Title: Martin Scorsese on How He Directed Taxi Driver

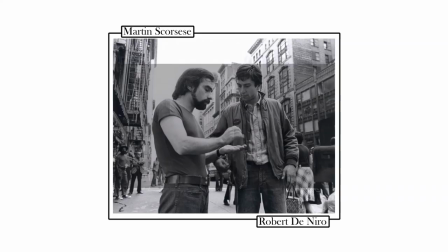250s
Literally, I'm sitting at his feet. there's a mirror behind me and the camera and there's a window and that's it and it was again the last week
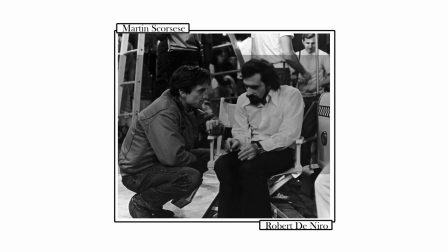256s
of shooting and we went an hour and a half too long and our ad was banging on the door let come on we've got to go
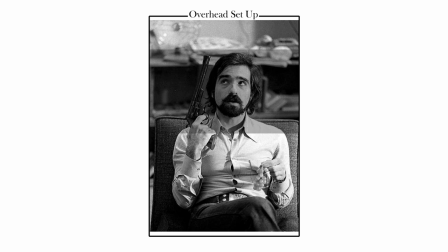262s
i said i know but i think this is really good just give us another five minutes all right all right but they're gonna kill us okay so i mean it was always under that
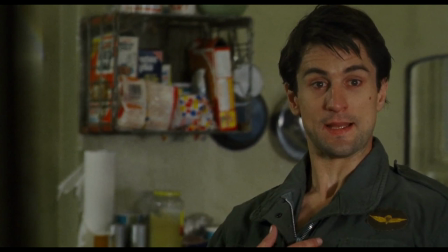268s
incredible pressure he said he's gonna he said you're talking to me and uh we started doing the business with
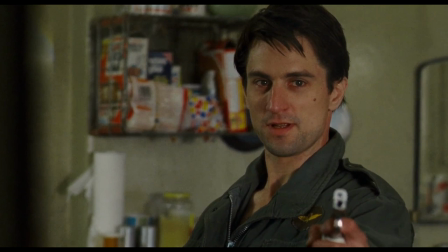274s
the gun which is it we're scripted he's doing that with his face and he suddenly got into a rhythm particularly are you talking to me what we
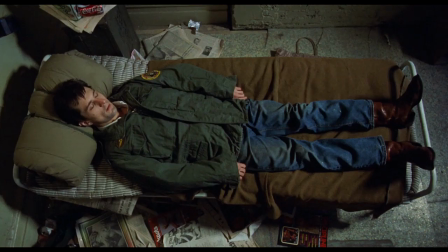280s
often do is just have the actor repeat it Repeat it so you create the atmosphere and you can make it as easy as possible for them
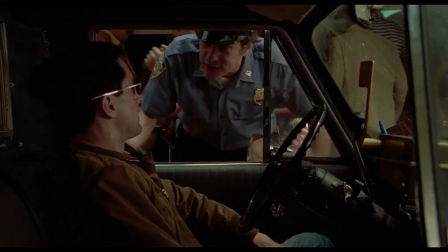286s
to take their time If they're onto something take the time even if you have to get out of there in 15 minutes Part of that
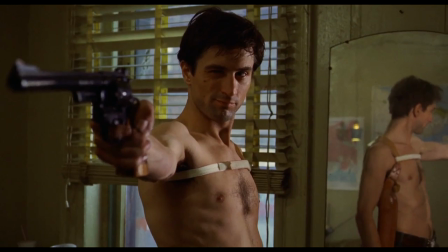292s
energy is the panic of getting out of there And he'll just been take his time and he's gonna raise that gun He's gonna say I saw you coming,
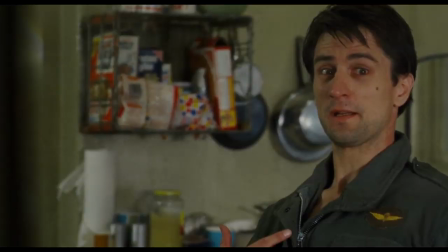298s
you know, and I really knew he had something when he said I Know you're talking to me because I'm the only one here.
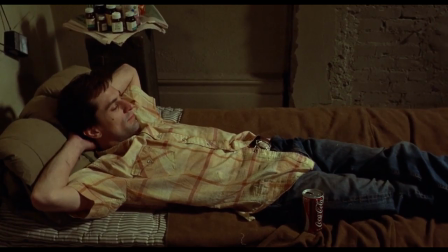304s
I said well And in effect in the film he is the only one he's realized is the only one there And ultimately,
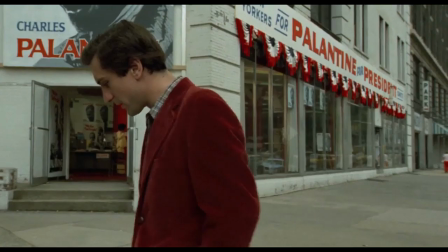311s
I realized that visually, we should pretty much see everything from Travis's point of view. Not that anybody else's thought process or frame of mind really enter into the film.
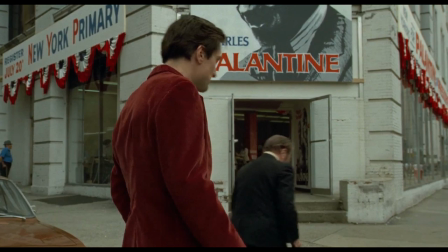320s
And this would isolate him more and put you more on his side, so to speak.
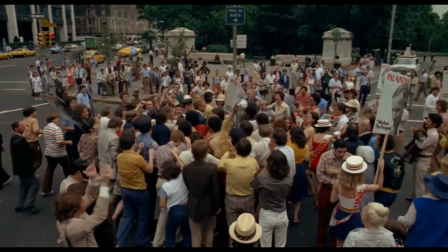324s
Meaning that it just seemed to me, no matter what the character is, that you're sort of, you're going along the journey with that character.
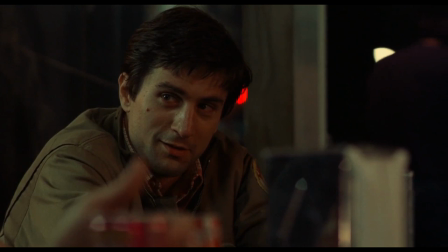330s
You may like the character, you may not. I always tried to shoot Bob in a single frame on his shot.
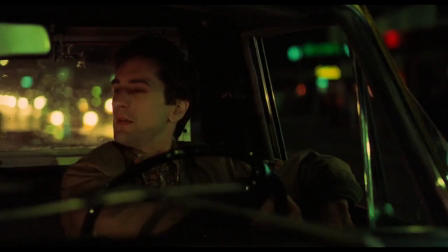337s
however when you take other people we try to shoot past him include him in their frames so that we always try to kind of psychologically that way
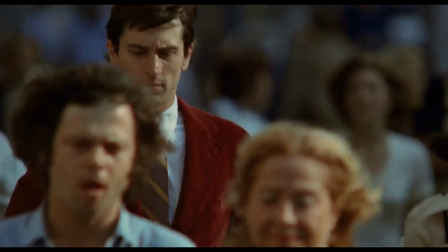344s
separate from everybody else I thought that maybe that would that would give the impression of him his separateness from other people he's floating through a sea
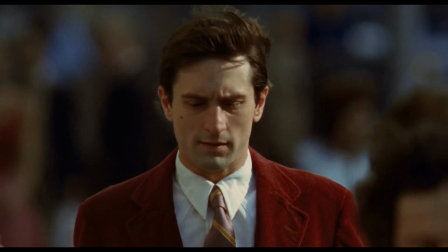351s
and he's kind of floating through the city and he's got a jacket on a tie and it has an element where he's almost freeing
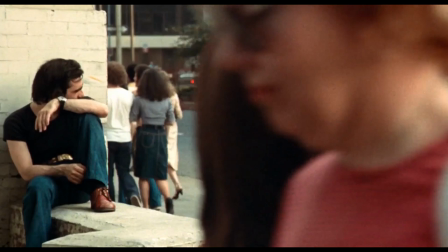358s
himself you know floating through the city on the other hand because of the speed of the film there's always that element of anxiety or tension.
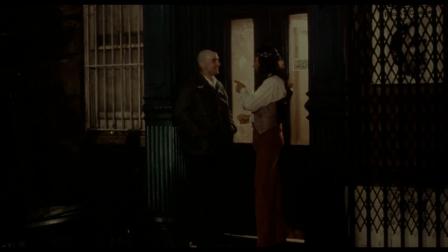366s
It's like a person moving slowly before he attacks.
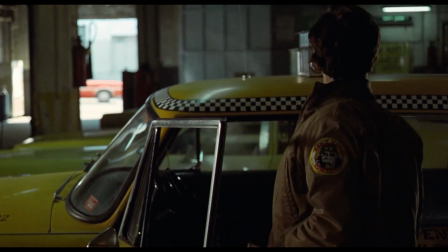369s
We tried to not keep the cutting of the film in straight narrative after he gets out of the cab up earlier,
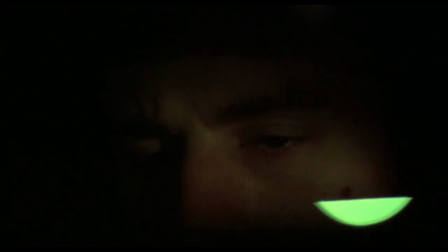375s
takes the rag in his hand, then a jump cuts and he's cleaning up the back seat.
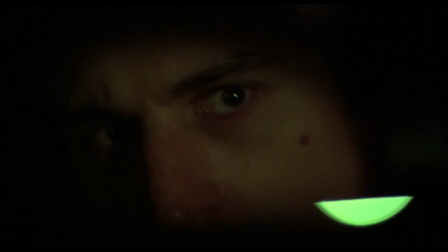378s
That was the idea, to try to keep disorienting the sense of anxiety and uneasiness that we wanted to give the audience.
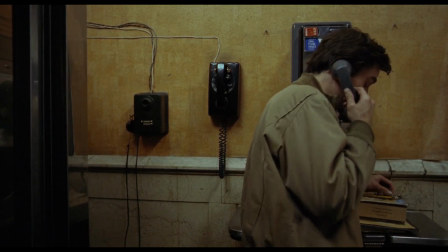385s
The main action is here, him on the phone. It was so uncomfortable for him, this conversation.
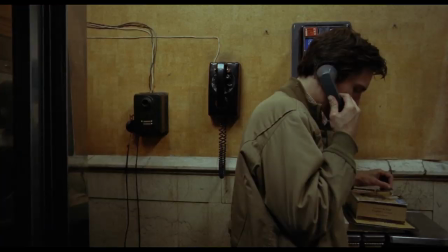391s
It's so painful. And holding it on him. And he's just getting refused and rejected and rejected and rejected.
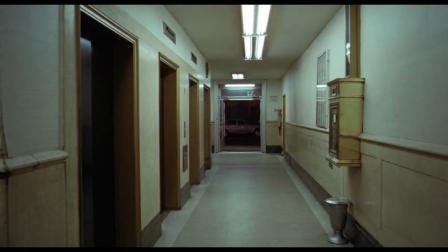399s
And the camera starts to move as if it's about to reveal something. When I thought of that shot,
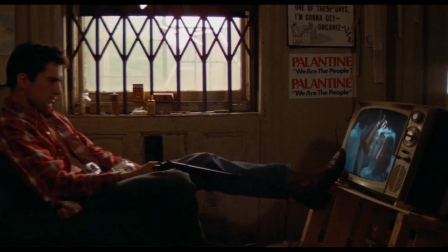404s
it gave, it presented to me the idea is that there's a sense, again, of anxiety, a sense of uneasiness, of the camera tracking to an empty hall.
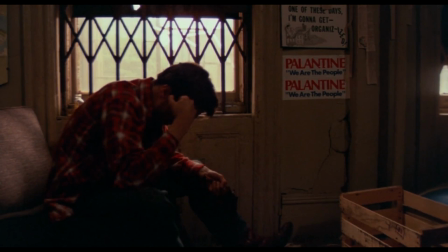412s
Are we about to reveal something? Is there about to be an explosion? Is something terrible going to happen in the hall? You know,
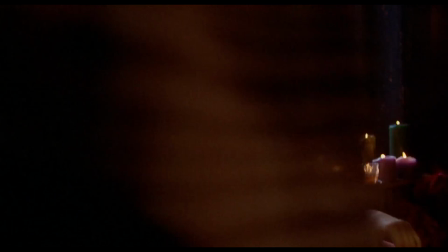418s
it was the idea of keeping the audience off balance all the time all the other shots came from that concept That's that's in that shot right
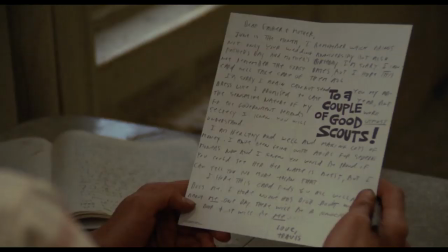424s
now envisioning all that all that all the shots I would draw the shots on the side of the script and break it down into setups
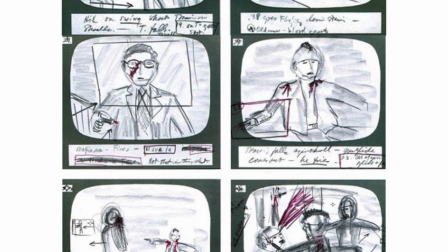430s
and angles and moves And then I would take those notes and transfer them to actual drawings in storyboards so that the entire crew
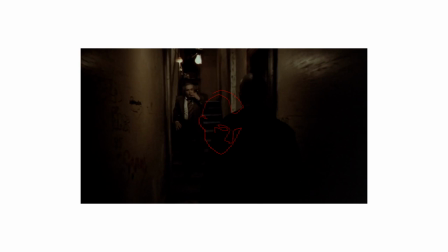437s
could see Every day the amount of shots we were getting the type of shots We're going to get because when other people did it look like it looked like a
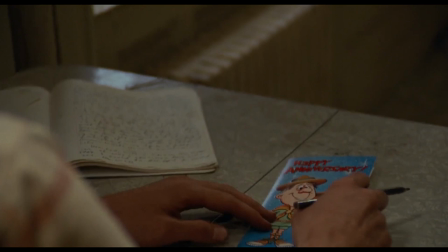444s
comic strip which was good, but when I did it, it was a matter of the actual, the arrows pointing for camera movements and things like that, that you had.
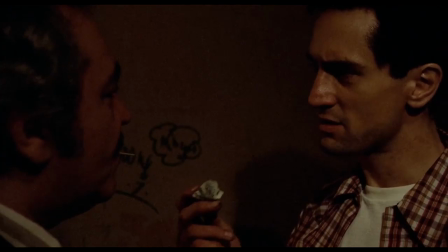452s
And that was what he needed to see. He needed to see, and it was very simple.
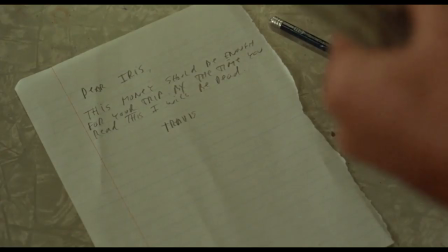456s
You'd take these shots, and we'd get as many as possible for the day, and then if we have two left, they were literally, these two left in our hand here, in our right hand.
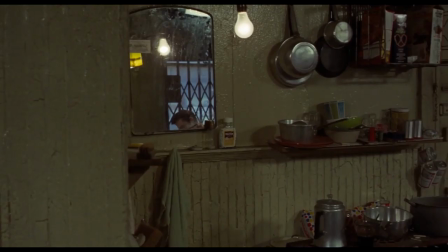463s
We gotta get them, we gotta pick them up. Gotta get them later. So you know, after a while you had a stack of shots that you were behind, you know.
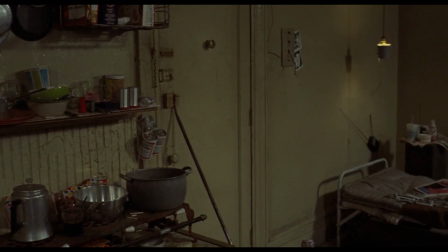470s
It was a very simple thing. It was, I just spent lots of time drawing the pictures and drawing the pictures in the hotel suite I had at the St. Regis Hotel.
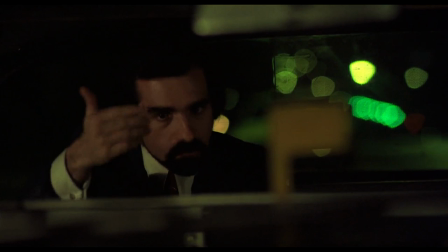479s
I've always felt that it would be wonderful if I could shoot a film the way I see things, literally the way I see things as I'm walking around. I happen to move very quickly. I walk fast and I talk fast. And I see things quickly, I think.
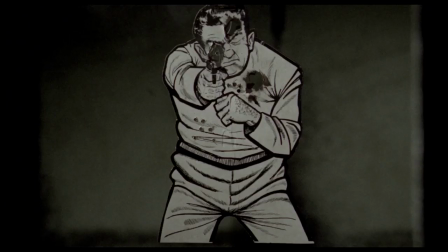492s
And I've tried to formulate it into a style.